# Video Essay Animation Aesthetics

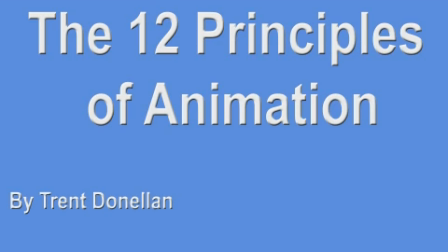(0:01)
Animation is a form of breathing life into static images. There are 12 key devices employed to attain a range of movement and emphasis to characters, objects, and scenes. These 12 devices originated from the Disney animators Frank Thomas and Ollie Johnston in Disney Animation: The Illusion of Life.
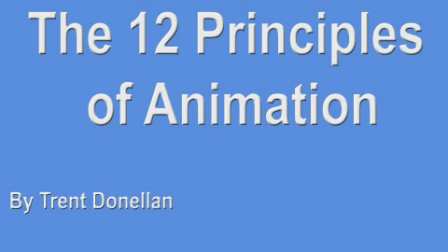(0:17)
These techniques are fundamental to creating an engaging animation. I'll discuss the uses and applications of these 12 principles and how they might be utilized.
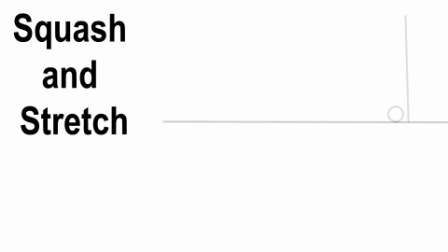(0:27)
First principle, squash and stretch, is one of the most important. It provides weight and flexibility to its objects. Squash and stretch is used in the simplest things, such as a bouncing ball, but is also applied in complex constructs such as facial expressions. Recently I utilized this principle within my own 2D animation.
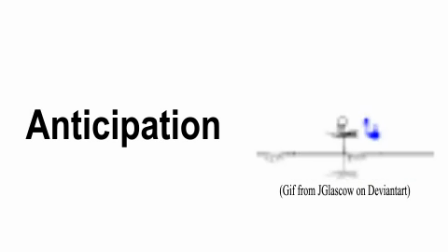(0:44)
The second principle, anticipation, prepares the audience for an action, making the action appear more realistic. This is used in actions such as bending your knees to jump or pulling your arm back to punch. This artist utilizes anticipation within this action scene.
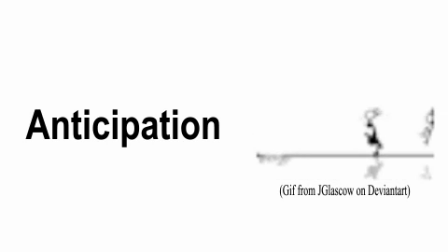(0:59)
Multiple movements are conveyed as believable, even though it is a simple 2D animation. Another principle is staging.
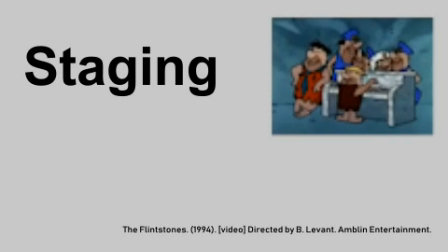(1:05)
This pulls the audience's attention towards a specific spot to display what's important within the scene. Staging calls into focus a particular event or context. The Flintstones celebrating around a piano is just one instance where they capitalized on staging effects.
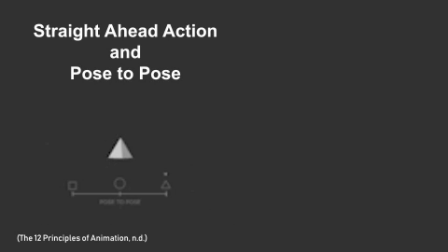(1:20)
Straight ahead action and pose to pose are two similar approaches but provide significant differences in the outcome. Straight ahead scenes are made from beginning frame towards the end frame, creating a realistic flow.
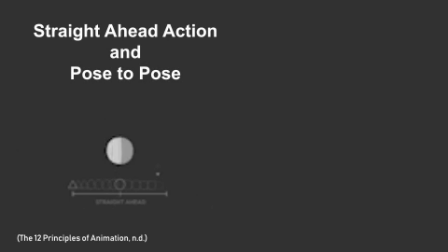(1:33)
Pose to pose creates multiple keyframes and fills in between, creating exact actions, giving more control and accuracy to the result.
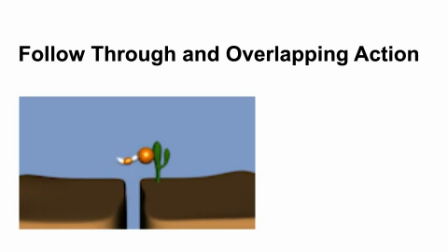(1:42)
Follow through and overlapping action. These are two closely related techniques which help convey movement realistically. Follow through means continuing the motion of a lighter part or attachment of the main body, while the main body itself stops.
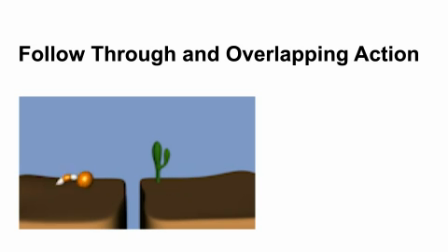(1:57)
Overlapping action is how different parts of the body move at different rates. I employed this technique when creating a ball with a tail in an early exercise this year.
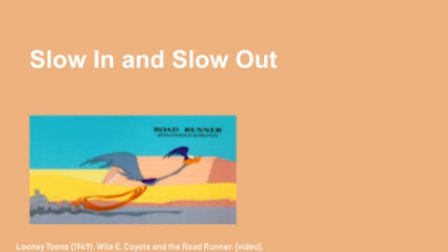(2:08)
The sixth principle is slow in and slow out. Often objects need to accelerate and decelerate. An object needs to gain speed as well as slow down as it moves, creating more frames at the beginning and the end. This adds to an object's realism, as no physical object maintains one singular speed. Popular character Roadrunner often has slow in and slow out effects applied to his character.
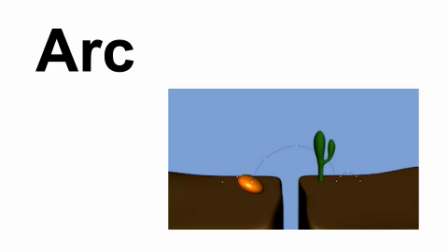(2:32)
The seventh principle is arc. Natural actions often follow an arched path. Adhering to an arched path rather than that of a stiff straight line creates far greater realism. I use this while animating a sphere bouncing across a gap.
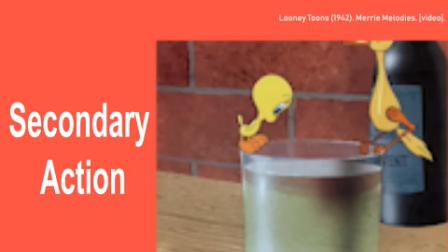(2:48)
Secondary actions enhance the main action, adding more dimension and life to characters.
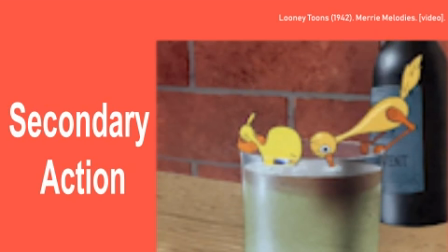(2:53)
Something important about secondary actions is they emphasize the main action, not distract from it.
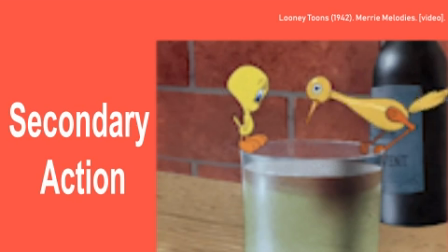(2:58)
Friz Freleng and Bob Clampett use these secondary actions to reinforce Tweety's character.
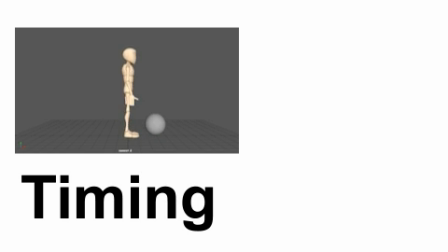(3:06)
Timing is the number of frames for any given action. More frames create a slower and smooth action, while less frames create a faster and crisp animation. Timing is key for establishing a character's responses, personality, and mood. Utilizing timing, I created a sense of weight towards the sphere.
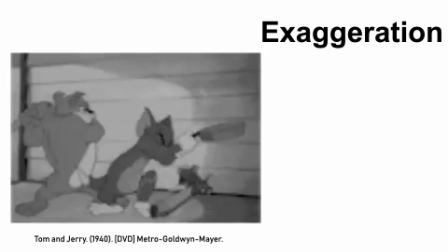(3:29)
Like timing, exaggeration is an animating device that brings emphasis to a character or situation in the form of emotions or actions. Exaggerations can include the long wind-up in a swing, as seen in Chuck Jones' depiction of Coyote vs. Roadrunner, Bugs Bunny, or Tom and Jerry.
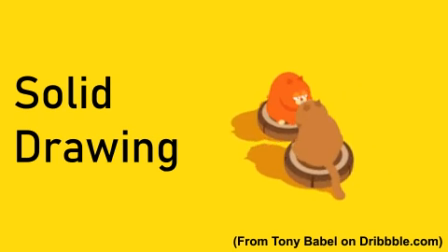(3:45)
Solid drawings is applying weight, form, solidity, volume to a 2D space, making it feel 3D.
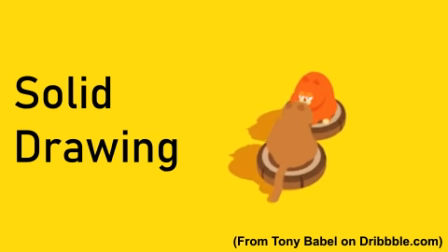(3:52)
For example, taking a circle and transforming it into a sphere. One artist that uses this device extensively is Tony Babel.
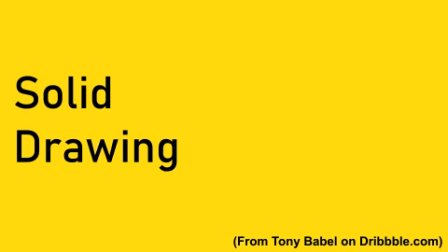(4:01)
Babel creates convincing environments using his skills in solid drawing. The final principle is appeal.